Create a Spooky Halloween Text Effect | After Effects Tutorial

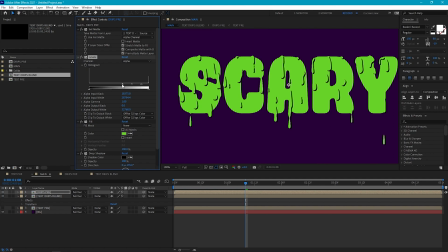Now you may find as well, you may get some rough edges on your actual blend layer.
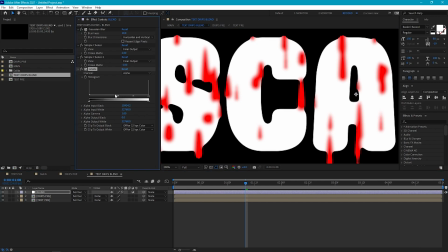And if you want to tweak that, you can just jump back into the blend pre-comp and just tweak the points on the levels effect to smooth it out.
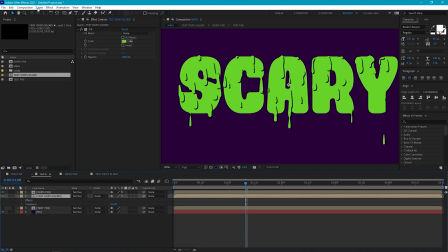Okay, that's looking good. So now let's add a black stroke to our text. So let's go to layer and layer styles.
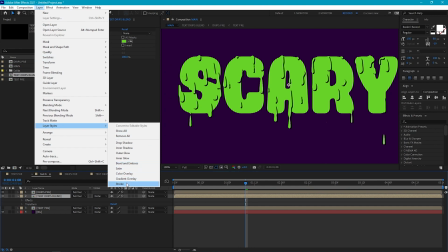And you could use a stroke, but I find that sometimes you get some rough edges.
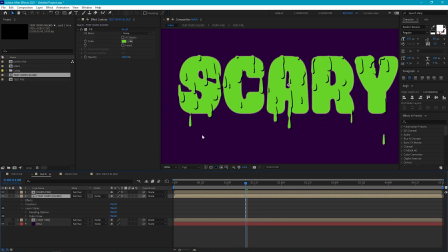So another way to do that is by adding a outer glow. If we go into the outer glow settings, and first off, let's set the blend mode to normal, increase the opacity to 100%, and we'll set the color to black.
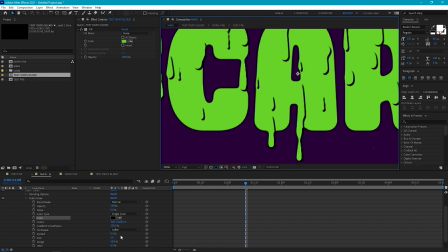If we zoom in, we can see what's happening. And if we increase the spread, that will reduce the feathering on our glow. So if we set this to around like 85%, then we get a nice smooth outline. And then we can just tweak the size of this by tweaking this size value here.
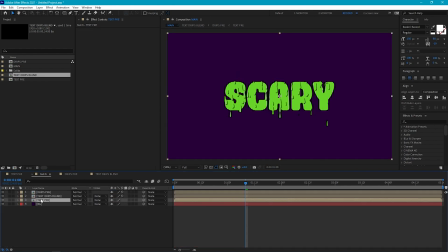Okay, next I'm going to turn back on our text pre-layer and then use this to create a drop shadow from our text.
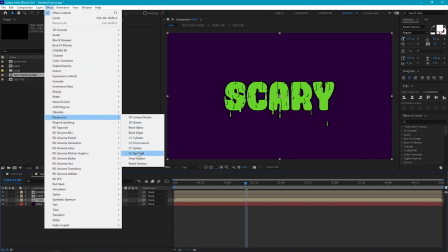So go to effect, perspective and drop shadow.
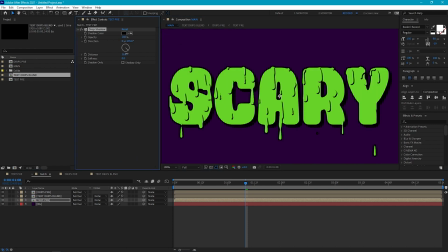And let's increase the opacity to 100% and we'll extend the distance down to say around 20. And then just tweak the direction until you get a look that we like.
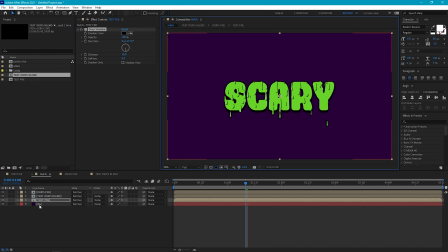Now to make our text stand out from our background a little bit, we can add some lighter color to the background.
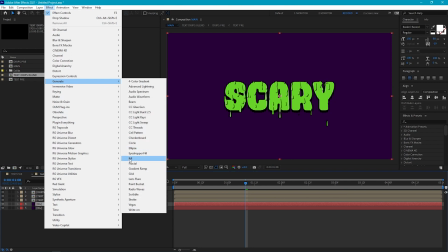So let's duplicate our background layer and we'll add a fill. And I'm gonna set this to quite a light desaturated purple.
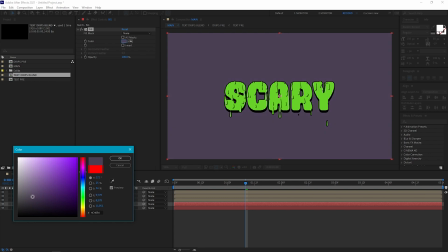Then select our ellipse mask tool
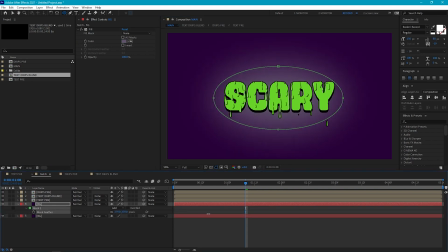I'm just going to create a circle behind our text and then just increase the feather until we get something like this. Now we can give this a sort of hand animated effect by adding some boil.
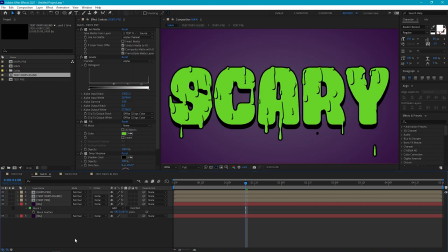And boil is that kind of jittery line effect that you get on hand animated things.
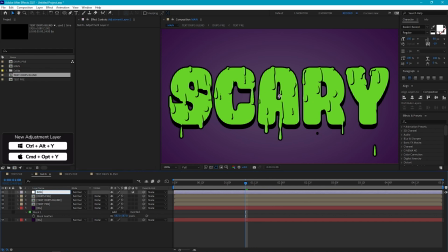So let's create a new adjustment layer and we'll call this boil. Then let's go to distort and turbulent displace.
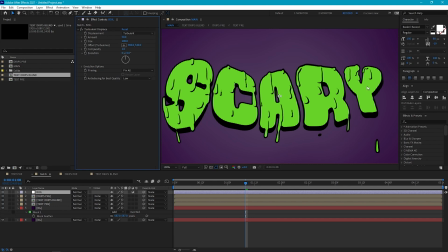Now we're going to use two instances of turbulent displace, and the first one is going to be really small to make it look like it's hand drawn with a pen. So we'll set the amount to 25 and the size to 2. And this will give us this nice rough edge on our lines.
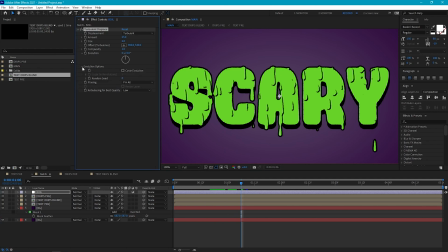And then to make this move, we can go into the evolution options and just cycle through the random seed. And to do this automatically, we can add an expression.
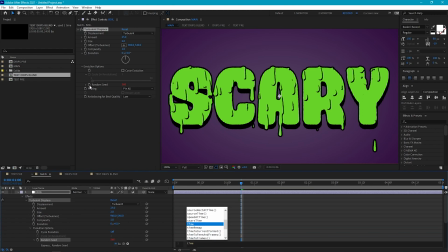So let's alt click on the stopwatch and we'll type time times the frame rate of your composition. And so minus 24. And this is basically going to change the random seed every frame.
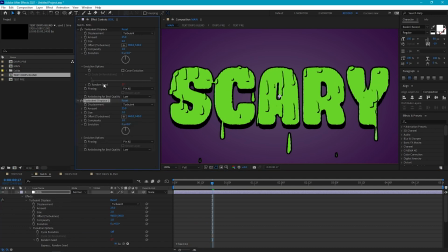Then let's duplicate the turbulent displace effect. And we'll just decrease the amount to 10 and increase the size to 10. And this gives everything a more of a wobbly look.
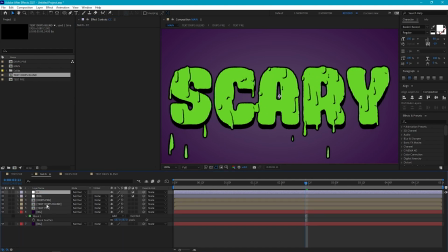Now I'm going to add another adjustment layer and we'll call this CC for color correction. I'm just going to add a hue saturation and just drop the saturation overall. Now we can add some glow. So let's create another adjustment layer and we'll go to stylize glow.
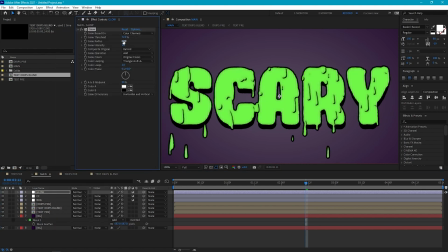And then I'm just going to increase the threshold, radius and intensity so we get this nice soft glow around our text.
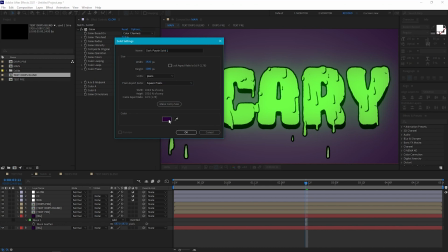Now to add to the vintage cartoon look that we've got here, we can add some film dust. So let's create a new solid. I'm going to make it black and we'll just call this dust white.
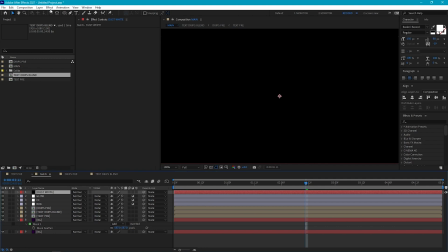And let's go to noise and grain and fractal noise.
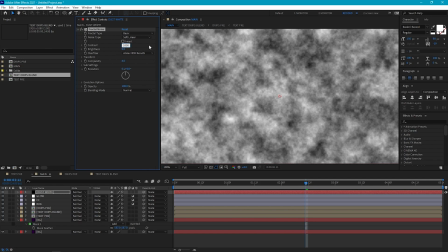And what we'll do is set the contrast to around 1000 and then drop the brightness all the way down to around minus 400.
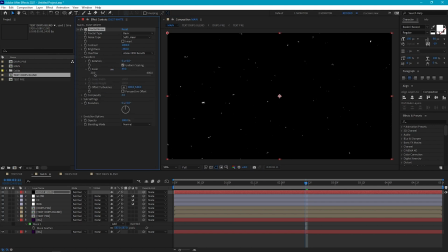And then reduce the scale all the way down so we get these tiny little dust particles. And we can do exactly what we did with our boil. We can animate the random seed by adding the time times expression.
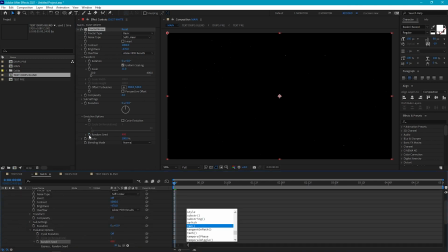So again, alt click on our stopwatch, time times the frame rate. And now every frame our dust will change. And then we can set the blending mode of this layer to add.
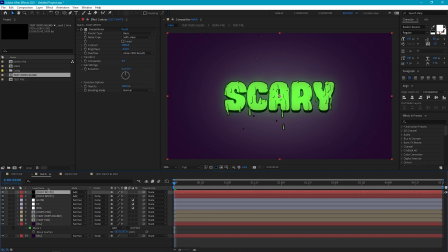Now to add some variation to our dust, we can duplicate this and make a black version.
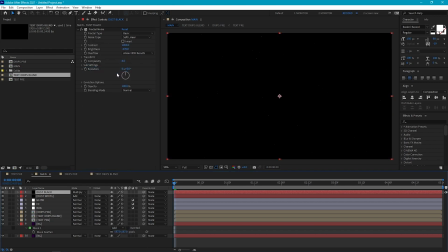And we just need to set the blending mode to multiply. And then we'll go to channel, invert.
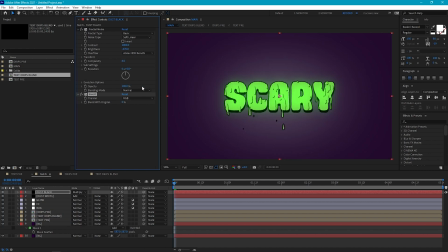And currently this fractal noise is exactly the same as our white version. And we just need to go to evolution to change this and move this across until we change the look of our noise. And finally, you might find that the white dust is a bit strong, so we can just go into the opacity and reduce this down.
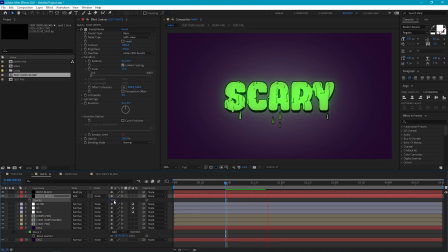Next thing we can do is add some noise and a bit of blur to soften everything up. So let's create a new adjustment layer and I'll call it noise and blur.
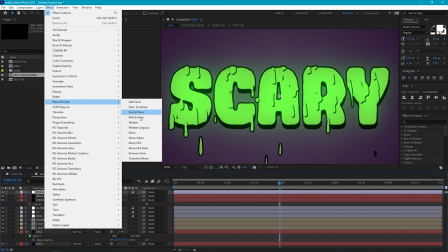And let's go to effect, noise and grain, noise. And we'll set this to 5% and deselect use color noise.
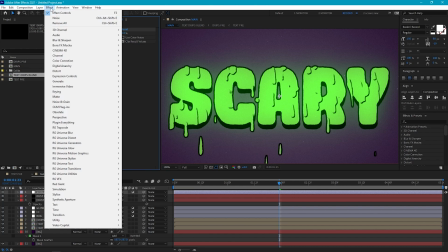Then let's go to blur and sharpen and fastbox blur. And we'll set this to 0.1.
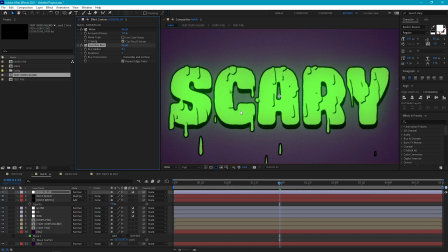And as you can see, it just slightly softens everything and gives it a slightly less digital look.
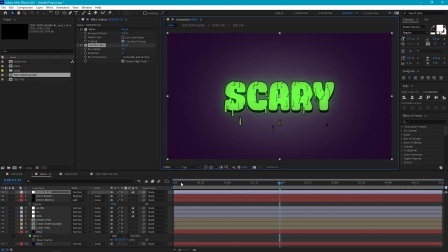Another thing we can do to make our background feel a little bit less clean is add a bit of texture.
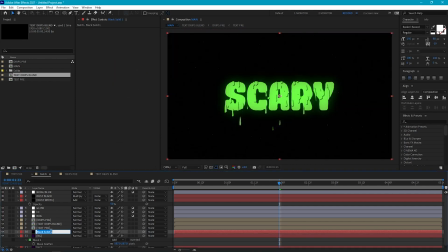So let's create a new solid and we'll call it BG texture. And let's add some more fractal noise.
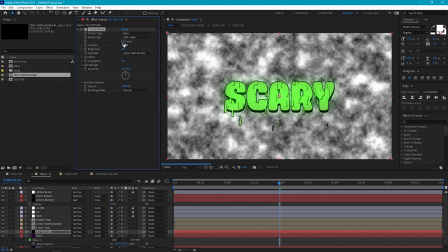And I'm going to increase the contrast and brightness and reduce the scale all the way down.
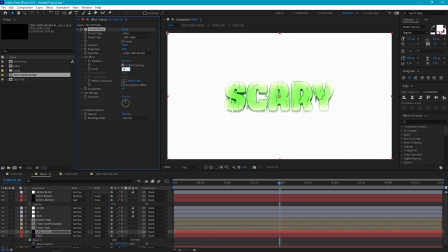And at the moment, this looks a bit blown out and that's because of our glow.
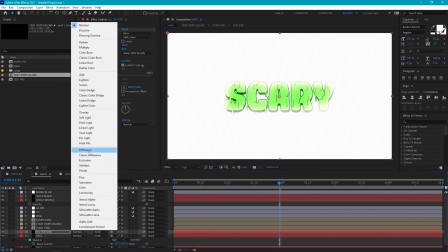But if we set the blending mode of our BG texture layer to multiply, you'll see we get this nice texture on our background.
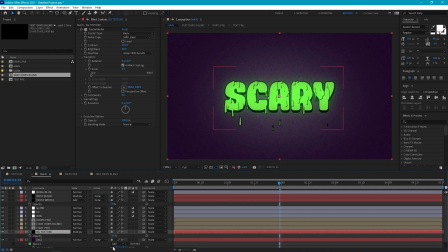And just so it's not quite so intense, let's just reduce the opacity. And again, I'm just going to use a time times expression to just change the look of this on every frame.
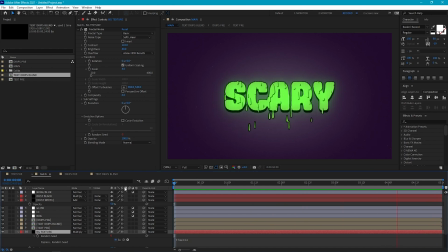Then another thing we can do to make this feel as though it's hand-drawn is add a posterized time effect to just reduce the frame rate. So let's create a new adjustment layer and we'll call it posterize. And let's go to effect, time, posterize time. And I'm just going to set this to 12 and it will give it a nice sort of choppy feeling.
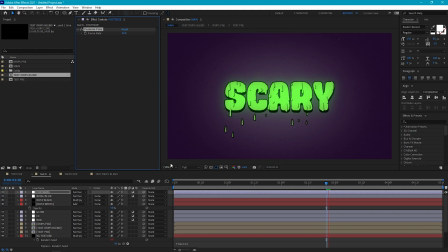But feel free to play around with this and tweak it to get a look that you like. And the very last thing I'm going to do is just darken our background a little bit more. And you can either do that by just tweaking the color of your background layer,
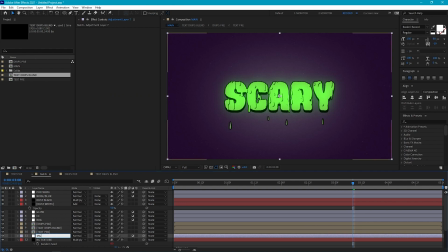but I'm just going to add a new adjustment layer and add CC vignette and just tweak the values until I get a look that I like.
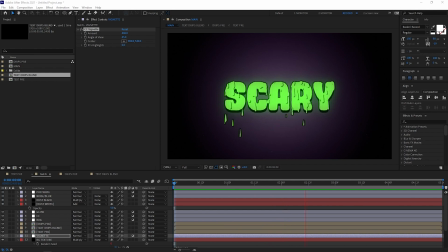Okay, and there we go. I hope you found this useful. Now you've got the base built. It's really, really easy to change and make loads of different styles. It should work with practically any font and everything's live and procedural, so it's really, really easy to adapt.
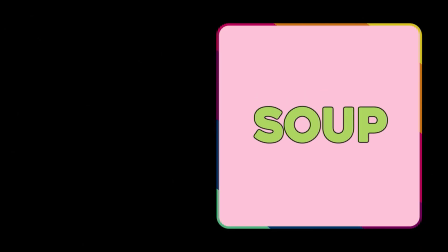Thanks so much for watching, and if you enjoyed this tutorial, then why not check out my Gloopy Text Dissolve Effect tutorial,
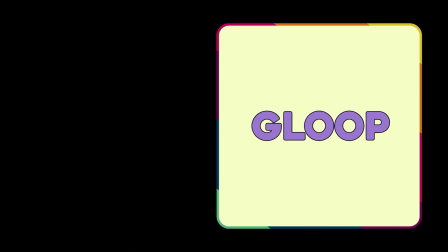where we go through some similar principles, but create a slightly different style.
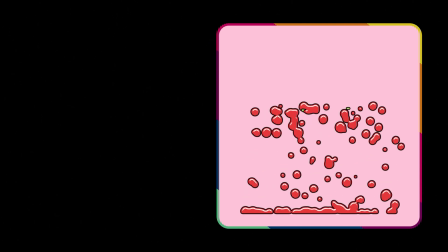Thanks again, and I'll see you next time.